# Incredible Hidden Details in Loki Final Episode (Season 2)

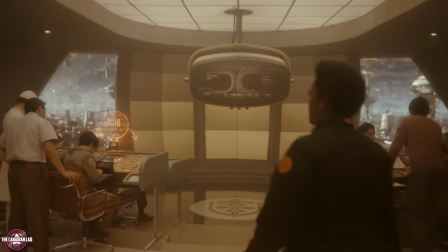(4:09)
Because it means Mobius, Hunter B-15, Obi, and Sylvie now know what exactly Loki has done.
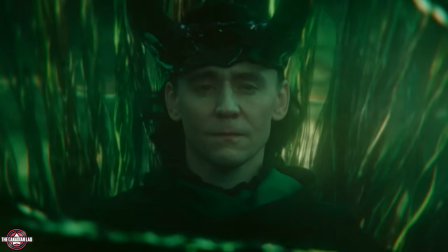(4:16)
They now know that Loki has basically made a world tree in order for a proper flow of time across all the branches.
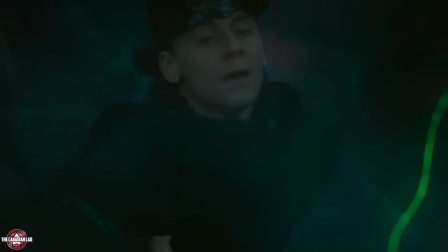(4:21)
Number 7. After grabbing a lot of branches, Loki looked up and saw this black rock sitting on top of this jagged fragment.
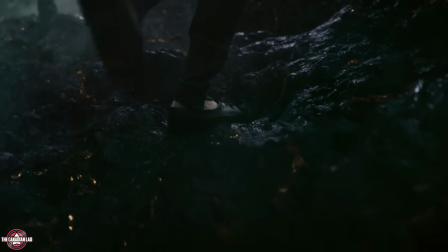(4:28)
Now, notice these golden veins on the fragment were not moving. But as soon as Loki stepped on it, all of these golden veins started moving up, precisely towards this rock.
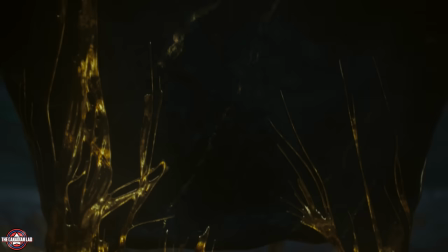(4:37)
And slowly, these golden veins marble the uneven stone surface and flow up the legs of the chair until covering it completely,
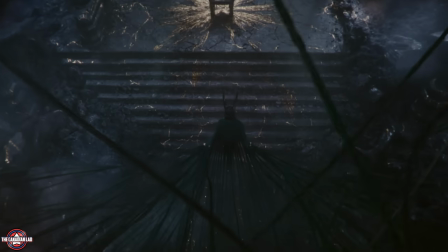(4:43)
giving it the appearance of a gilded throne. So this whole process didn't happen automatically.
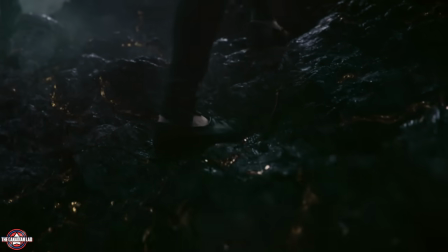(4:48)
It started as soon as Loki stepped on the fragment. It was him doing it.
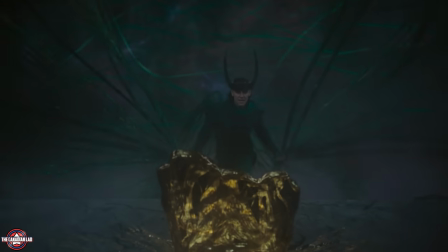(4:52)
It was Loki summoning the gold to make himself a majestic throne that he didn't want this time but had to take it.
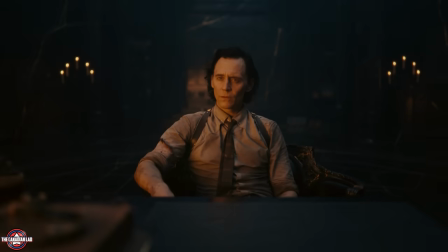(4:58)
Number 8. In this episode, we learn that the loom is a failsafe. It will basically prune any branches of the timeline to protect the sacred timeline. No matter how big you want the loom to be, it will always only protect the sacred timeline.
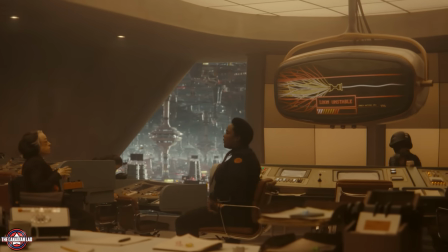(5:11)
Now, if we go back to episode 4, this was basically shown to us, but we of course didn't understand it at the time.
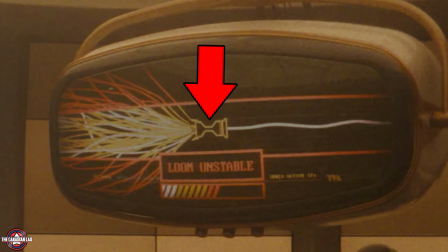(5:17)
Notice on the quantum monitor, a heap of branches are on one side of the loom, but when these branches passed through the loom, only one was protected while the rest were deleted.
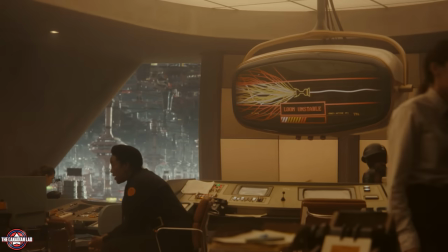(5:26)
So he who remains his explanation about the loom being a failsafe was already foreshadowed in episode 4.
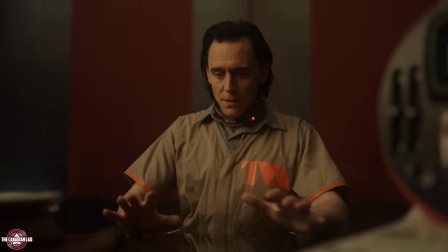(5:31)
Number 9. When Loki returns to the time theater to ask Mobius how he chooses between who lives and who dies,
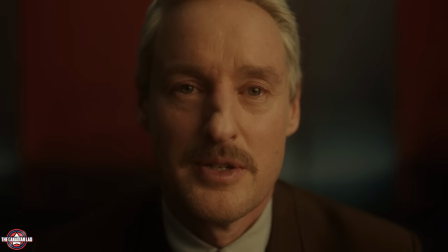(5:38)
there Loki learns a lesson from Mobius that there's no comfort, you just choose your burden.
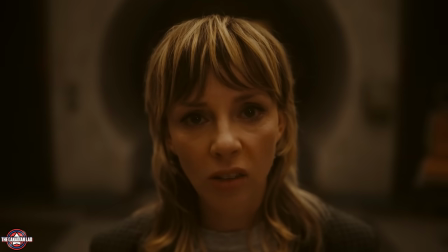(5:42)
And in the next scene, Sylvie inspires Loki to come up with a new idea of destroying the loom instead of trying to fix it.
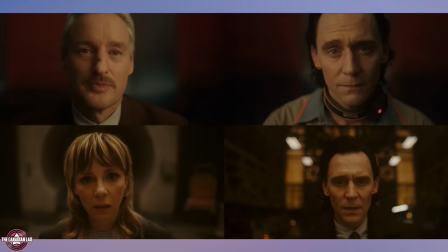(5:48)
And notice in both instances, Loki, Mobius, and Sylvie directly face the camera.
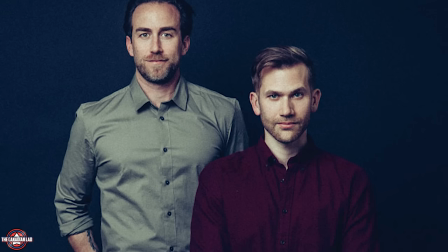(5:53)
The episode's directors, Aaron Moorhead and Justin Benson, masterfully handle the direction throughout.
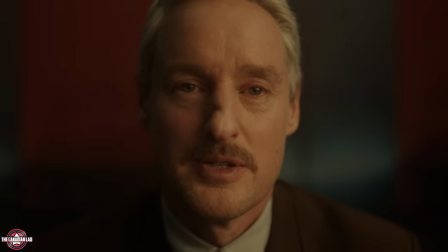(5:58)
Whenever the characters are learning something new or deciding to do something new,
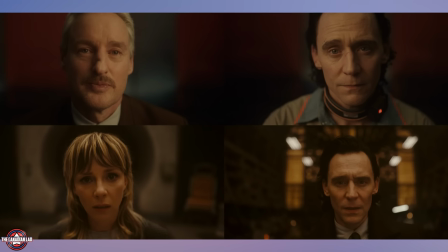(6:02)
the camera almost always zooms in closely, often with minimal or no background music at all.
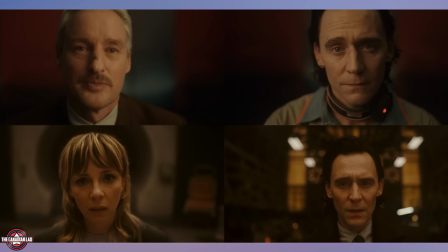(6:07)
What this does is it allows the audience to feel the dialogue said between the characters even more.
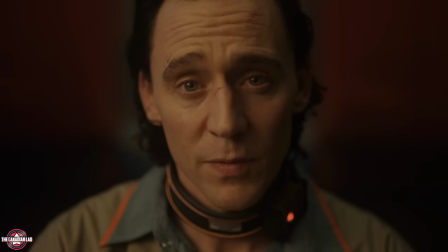(6:12)
It's as if the characters are speaking directly to us.
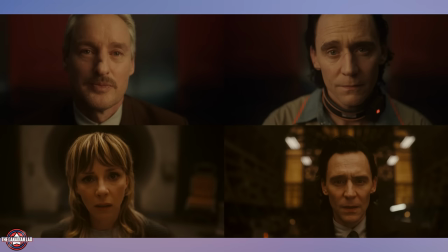(6:16)
It's not only Loki absorbing lessons from Mobius or Sylvie, it's us, the audience, also discovering the story alongside Loki.
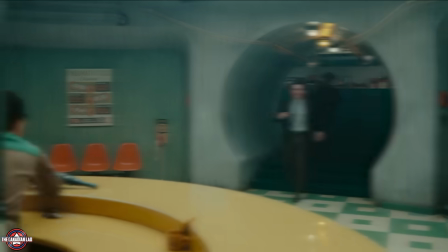(6:23)
Number 10.
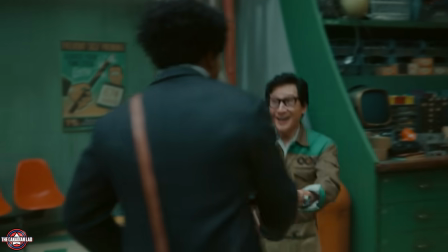(6:23)
When Loki goes further back in the past and we see Victor and Obi meeting each other for the first time once again, Loki shows everyone the mock-up version of the temporal loom.
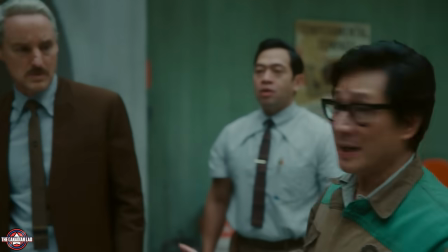(6:32)
Now notice what Obi says here.
Everyone, Victor, this model is not finished, okay?
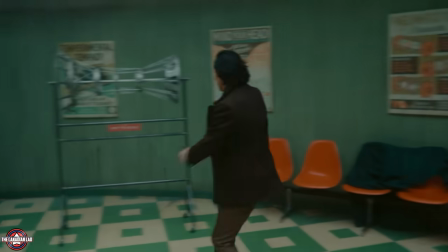(6:37) There's only one coat of paint on this.
He's saying it to everyone that this model is just a mock-up and has only one coat of paint in it.
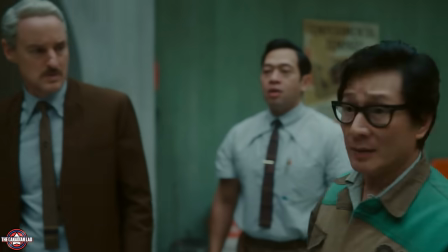(6:43)
But notice he specifically addressed Victor after calling out everyone already.
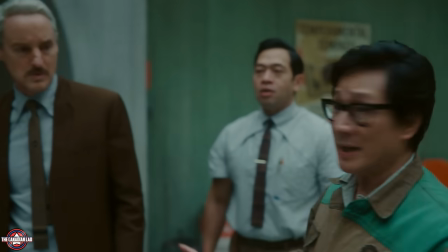(6:50) Everyone, Victor.
This shows that the only reason Obi was feeling shy was because of Victor's presence there.
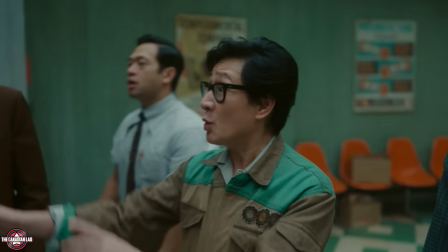(6:56)
He didn't care about what others think, he mostly cares about what Victor thinks. Number 11.
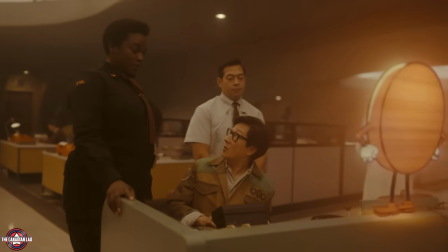(7:01)
When Hunter B-15 asks Obi if he's sure this new Miss Minutes won't try to kill them all, this was Obi's response.
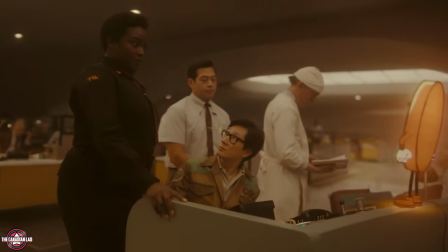(7:07) And are we sure she won't try to kill us all? Yeah.
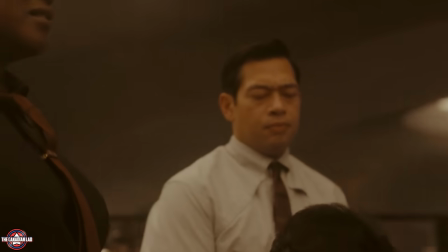(7:15)
But notice Casey's reaction here. Even he didn't like the fact that Obi doesn't know it for certain whether Miss Minutes will go rogue again.
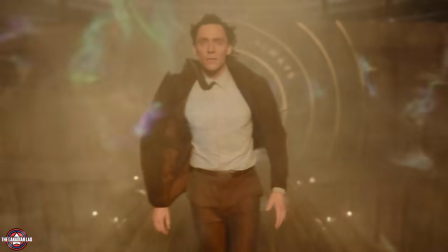(7:23)
Number 12. Now this one is a very interesting detail, and I want to hear your thoughts on this too.
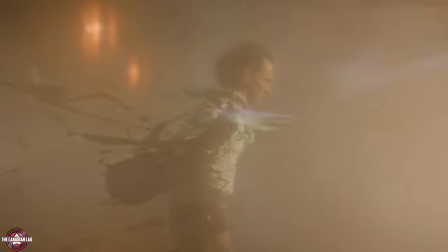(7:27)
So apart from the fact that Loki is a literal god, and that's why he was able to withstand the temporal radiation,
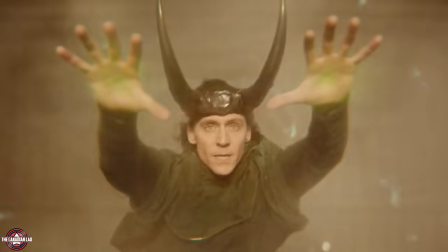(7:33)
but there could be one more reason as to how he survived here without any protective suit.
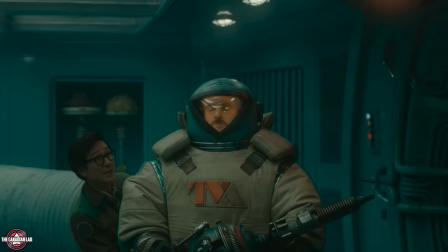(7:38)
And before I tell you that reason, take a look at what Obi said in episode 1 about staying in the gangway for way too long.
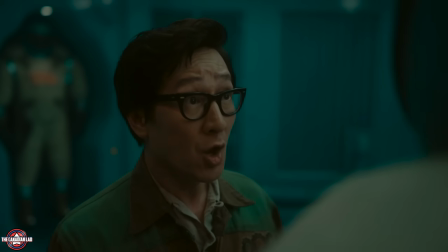(7:43) Well, the vast doors will close and lock you out, and then your suit will age away. You will age away, and you'll get very old, and all your skin will get peeled away, and you will die.
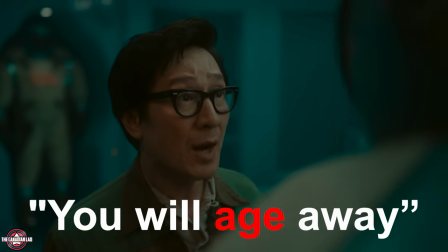(7:52)
Pay attention to the words, you will age away, and you will get very old.
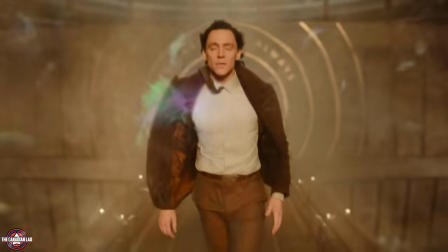(7:56)
Now, the same rule applies to Loki as well, except he's a god who is infinitely stronger than Mobius.
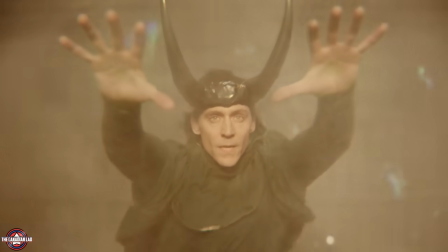(8:02)
So the theory is this, Loki being in the gangway for that long without a suit,
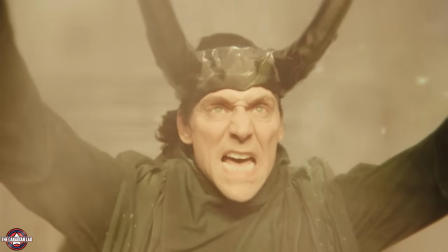(8:06)
he actually grew older here, and that's why his skin looked extra pale and wrinkly.